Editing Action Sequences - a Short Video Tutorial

Hi, I'm Ollie Kensington and this is just a really quick little tip for editing together action sequences.
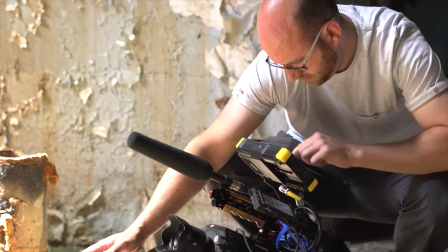I don't necessarily mean guns blazing and ninjas flipping off of walls and it could simply be someone walking, it could be someone going to shake someone's hand,
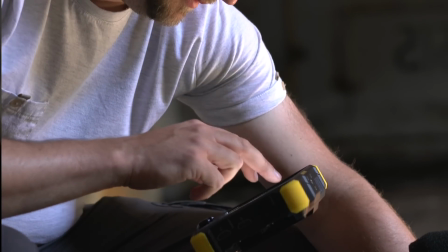anything like that where there's a cut that's required to a different angle with that action taking place.
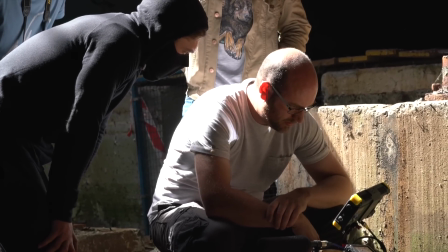Having said that, I have actually filmed a ninja doing flips and jumping off of things.
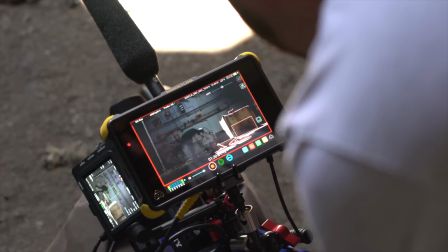It was something that I was shooting for Atomos.
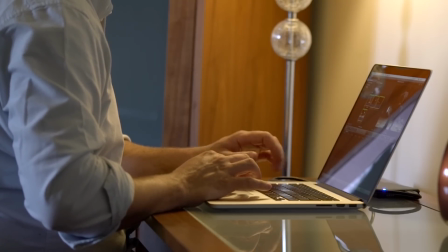I'm going to use some of the rushes that we brought back from that shoot to just demonstrate this concept really quickly.
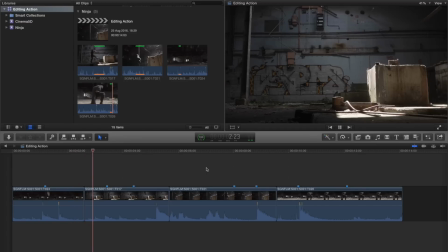So the way this works is quite simple. The first thing that we want to do is we want to get the timing just right.
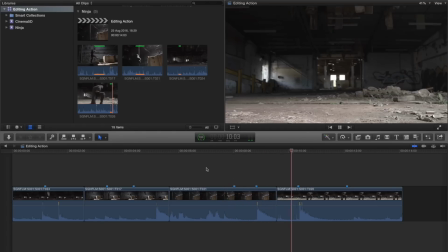Now the way I approach this is I look out for anchor frames and by that I mean frames that you can find really quickly and easily in both shots.
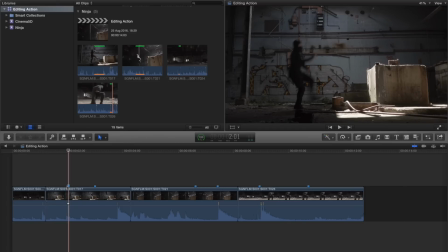You'd be looking for maybe the point where he leaves the ground, the point where his feet impact the concrete block that he lands on.
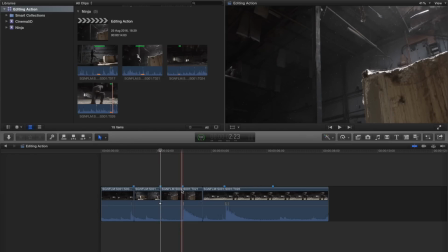He then leaves that as he backflips so that would be another anchor frame, the point exactly where his feet leave the concrete block and then the point where he lands again. So phase one find these anchor frames and then ripple until those anchor frames are next to each other so you've got the cut happening on the anchor frame and then you can't it's almost impossible to get the timing wrong then because it's the point where his feet leave the ground or the point where his feet impact the ground it has to be right and it's very easy to spot that in both shots.
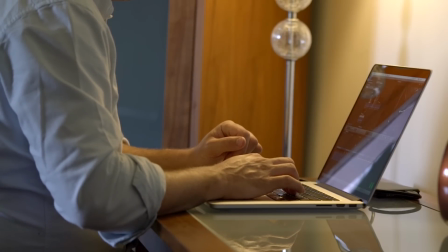Each cut you leave in your edit is an opportunity for your viewer to notice what you've done.
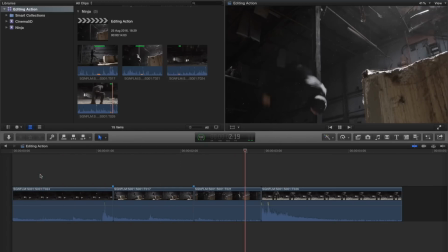Every single time there's a cut, that's another opportunity for you to potentially distract them.
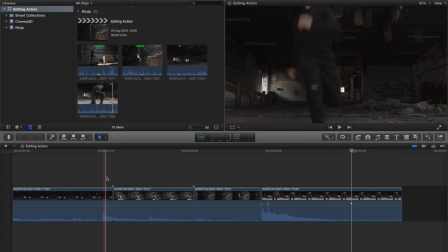And you don't want to do that as an editor. You want them to be thinking about the story, not your editing.
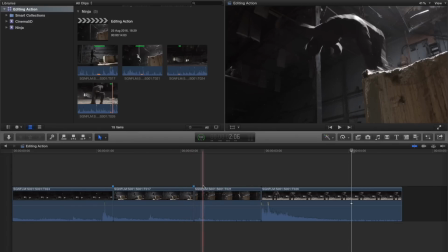That cut, which in itself is quite distracting, happening at such a key moment,
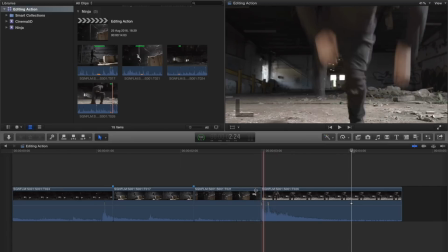something that by its nature is easy to spot and stands out, is a double whammy.
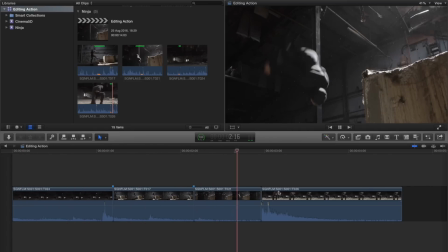You're actually leaving it somewhere where potentially someone's going the now think oh that was abrupt and that that takes them out of the moment so although that's great for getting the timing right in phase one it's actually the last place we want to leave the edit the way the roll tool works is
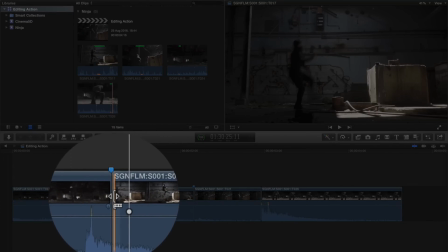it takes frames off of one clip and adds the same amount of frames onto the following clip so if you were to roll back say
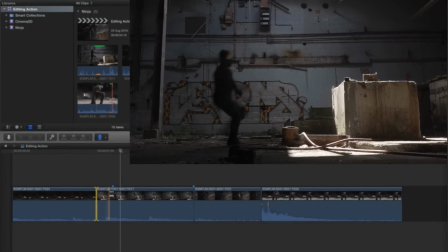five frames you've taken five frames off clip one but you've added five frames to the beginning of clip two so timing hasn't changed because you're doing the same
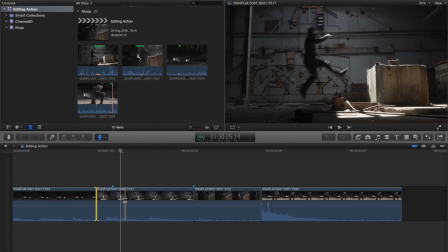thing to both sides of the edit what you're going to want to do is to roll
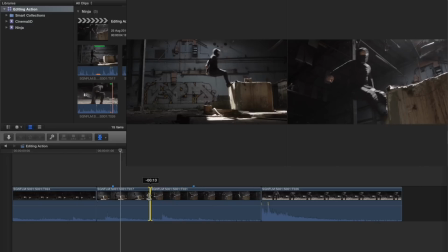that back or forwards to roughly halfway through the
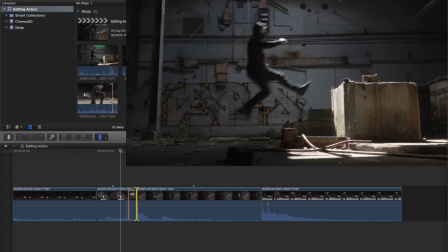action and what that comes down to is motion blur actually and what we're looking for is the point where in reality we would probably blink and you can actually do a really simple experiment for this if you just sit and face forwards and leave your torso stationary and just look over your shoulder, what you'll find is that you blink at about half way. And the reason for that is that there's a part of your brain that's always trying to find an appropriate time to blink.
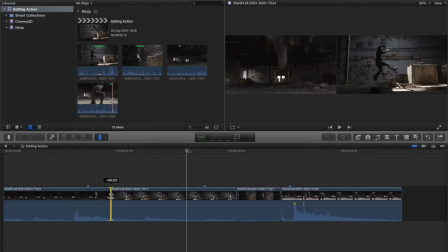There's nothing useful coming through, there's no useful visual information here because it's just full of motion blur.
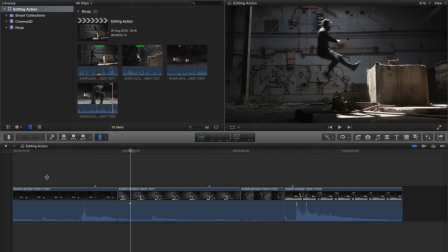Find those anchor frames and ripple to them to get the timing right. Then follow up with the roll tool to come back.
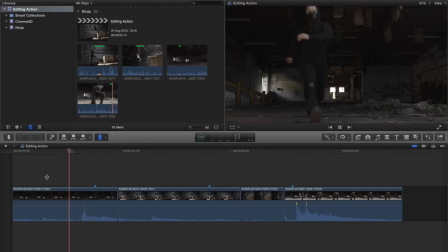It will maintain the timing because it's rippling both sides simultaneously and you'll be able to move it back or forwards when it will feel most natural to the viewer and therefore they'll ignore it and you should find that your cuts become so much more seamless and and so much more professional and it's a relatively simple and quick technique that you can learn so give it a try next time you're cutting something together and you know let me know what you think if you like use the comments below drop me a line and it'll be interesting to see what people think